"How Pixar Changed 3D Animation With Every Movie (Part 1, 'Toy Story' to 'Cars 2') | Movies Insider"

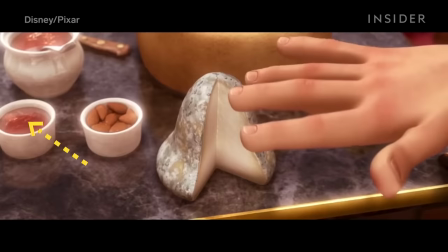(8:14)
See, a lot of foods are actually kind of translucent, which means some light will go through the surface of the material, scatter around, and then reflect back.
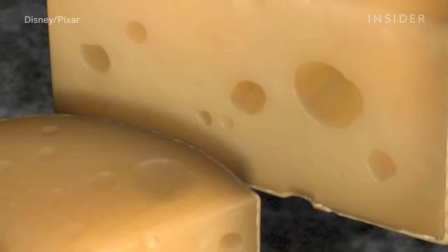(8:22)
Pixar already had a way of replicating this effect, a technique for rendering translucent materials called subsurface scattering.
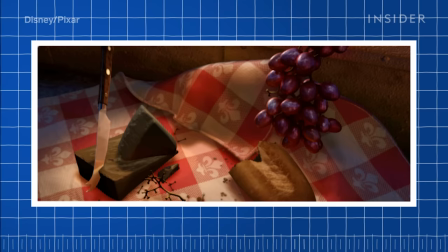(8:29)
This tool modeled light scattering outwards, through the surface of the food.
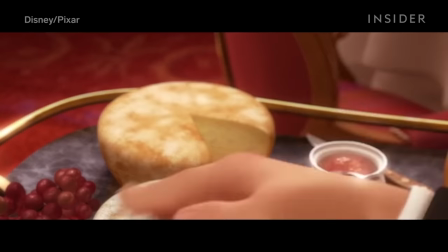(8:33)
But the filmmakers were still going for a more translucent look, and wanted to show light going straight through the food as well.
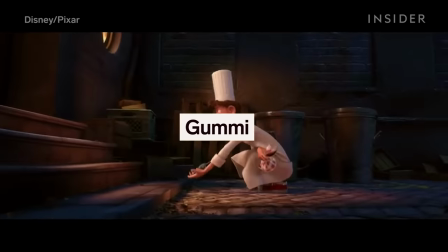(8:41)
So they developed a new type of light called gummy, based partly on the gummy bear-like quality of Marlin and Nemo in Finding Nemo.
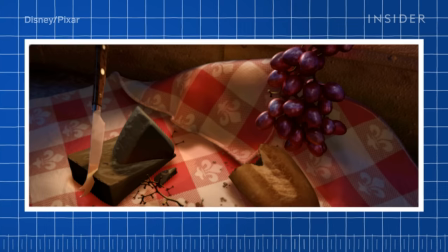(8:49)
Take this shot of cheese, grapes, and bread. The cheese in this first shot has no lighting.
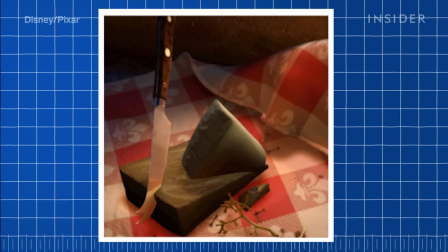(8:54)
With the subsurface scattering, you can see the outer edges and top layers illuminated.
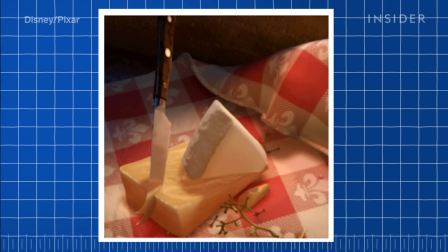(8:59)
And finally, with gummy, the light permeates every layer of the cheese to give it a soft, diffused glow.
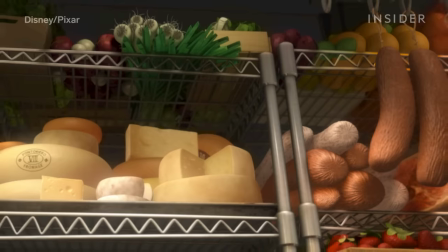(9:05)
They used this approach on entire shelves of cheese and vegetables, as well as on liquids like wine.
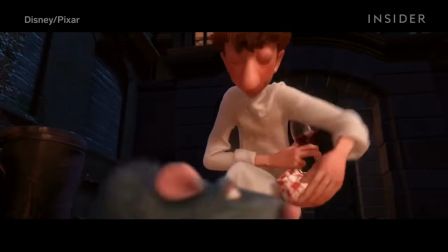(9:12)
Together, subsurface scattering and gummy created a two-part translucency effect that made sure no food item would look waxy, hard, or plastic on screen.
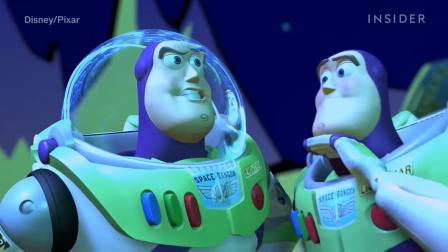(9:23)
On the old Pixar camera, any tilt or pan was a two-dimensional move, without any change in perspective.
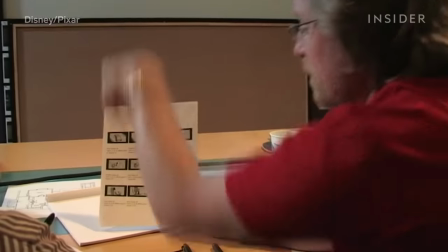(9:30)
But WALL-E's filmmakers wanted the viewer's perspective to shift when the virtual camera did, so it feel like the camera was actually moving in space.
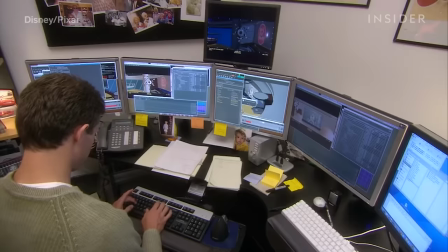(9:38)
So they rebuilt their camera system, modeling it on the way an anamorphic camera would move and consulting with a live-action cinematographer, a first for any Pixar film.
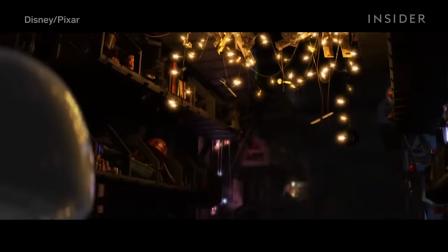(9:48)
The first act of the movie went for a loose handheld feel, designed to look like it was shot from a camera operator's shoulder.
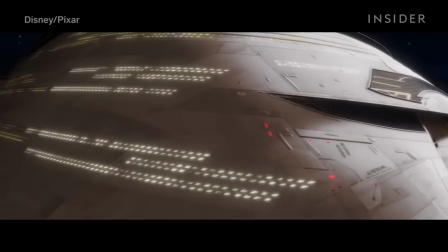(9:55)
The second and third acts are supposed to look like they're shot with a steadicam, And since a camera never moves perfectly in real life,
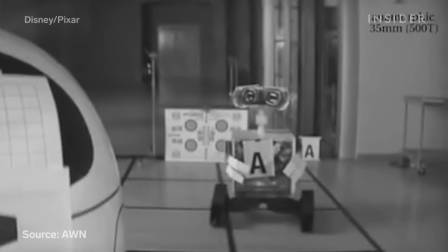(10:02)
director Andrew Stanton said his team spent probably 90% of their time putting little imperfections into the virtual camera.
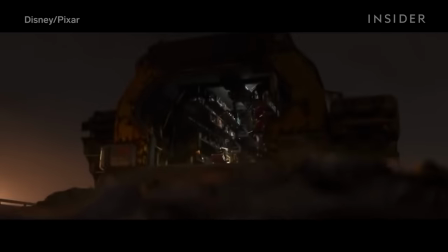(10:10)
There are shots where the focus lags, tracking shots with a little bump in the camera movement,
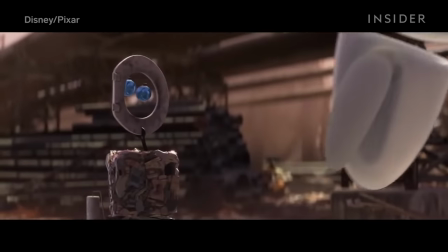(10:15)
and scenes where it feels like the camera person sees something and catches it a few frames later.
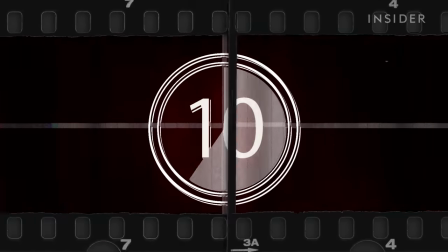(10:20)
The result is perfectly imperfect. In Up, Carl's canopy of balloons is central to the storyline.
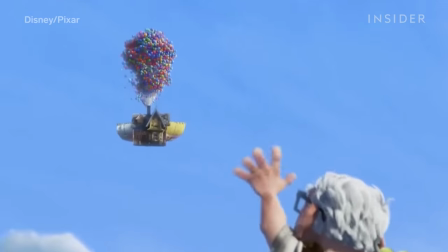(10:29)
It involved thousands of colorful balloons,
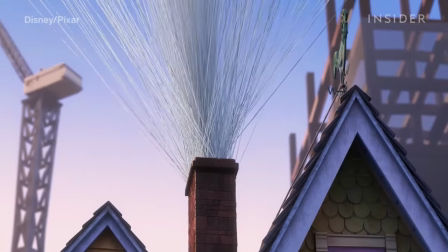(10:32)
each attached to the chimney of Carl's house by a string, with thousands of collisions going on at any given moment.
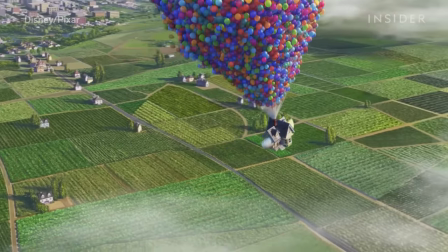(10:38)
And when one balloon bumped into another, the second one would bump into a third balloon, and so on.
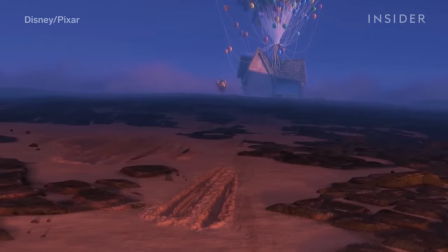(10:44)
At the time, Pixar's physical simulator could only handle about 500 balloons, so the effects department wrote a new program to run under the simulator.
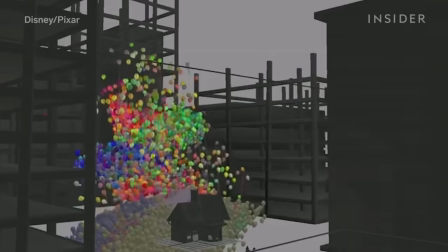(10:53)
Using Newton's laws of motion, the computer accounted for forces acting on the balloons in every shot, and then decided how each balloon should move.
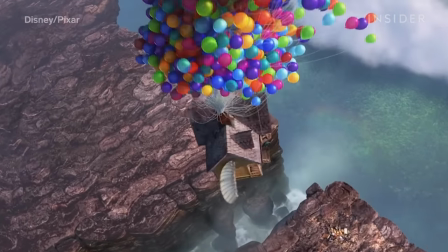(11:01)
It also made sure that all the balloons were buoyant, that their strings were attached,
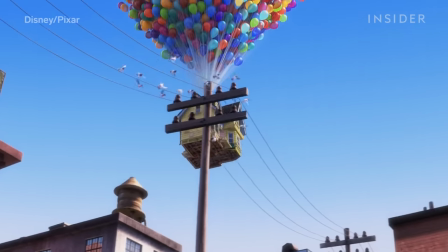(11:05)
and that the wind was blowing through them in a realistic way for every single frame of animation.
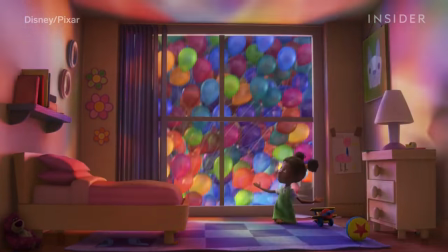(11:11)
Ultimately, Pixar's simulator was powerful enough to handle 10,297 balloons.
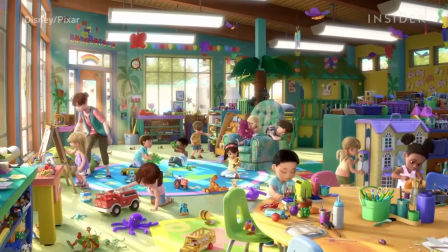(11:20)
Toy Story 3 brought together a bigger cast of characters, three times as many as in the original movie.
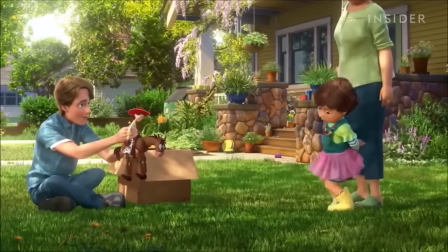(11:27)
Costuming all of them wouldn't be easy, especially when introducing characters like Bonnie,
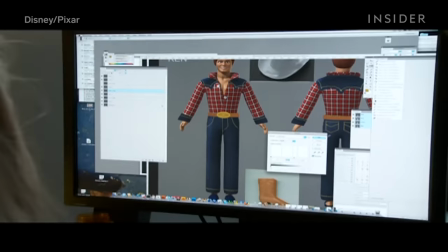(11:32)
who wears three different outfits in the movie, or Ken, who changes costumes in every scene.
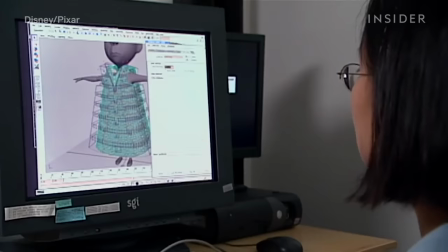(11:37)
To dress them all, Pixar needed a faster way of making clothes. Traditionally, the studio used a 2D garment tailoring system that required artists with
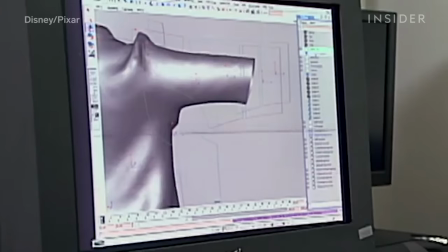(11:46)
special tailoring skills to cut out pieces of cloth and stitch them together in the computer.
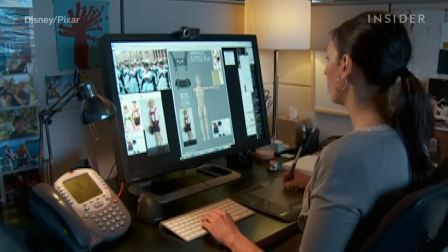(11:51)
Toy Story 3 used a new 3D cloth system that let any modeling artists, not just expert digital tailors,
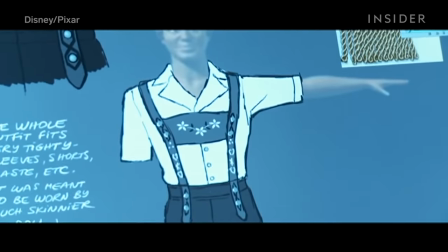(11:59)
sculpt garments like a tailor would in the real world, and then turn those garments into simulatable clothes.
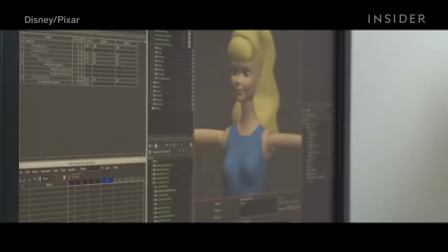(12:05)
Since more modelers could build garments, Pixar's artists could dress over 300 animated characters for Toy Story 3,
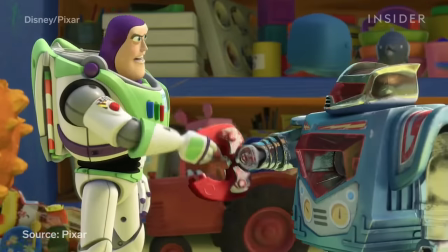(12:12)
compared to the 76 in the first movie.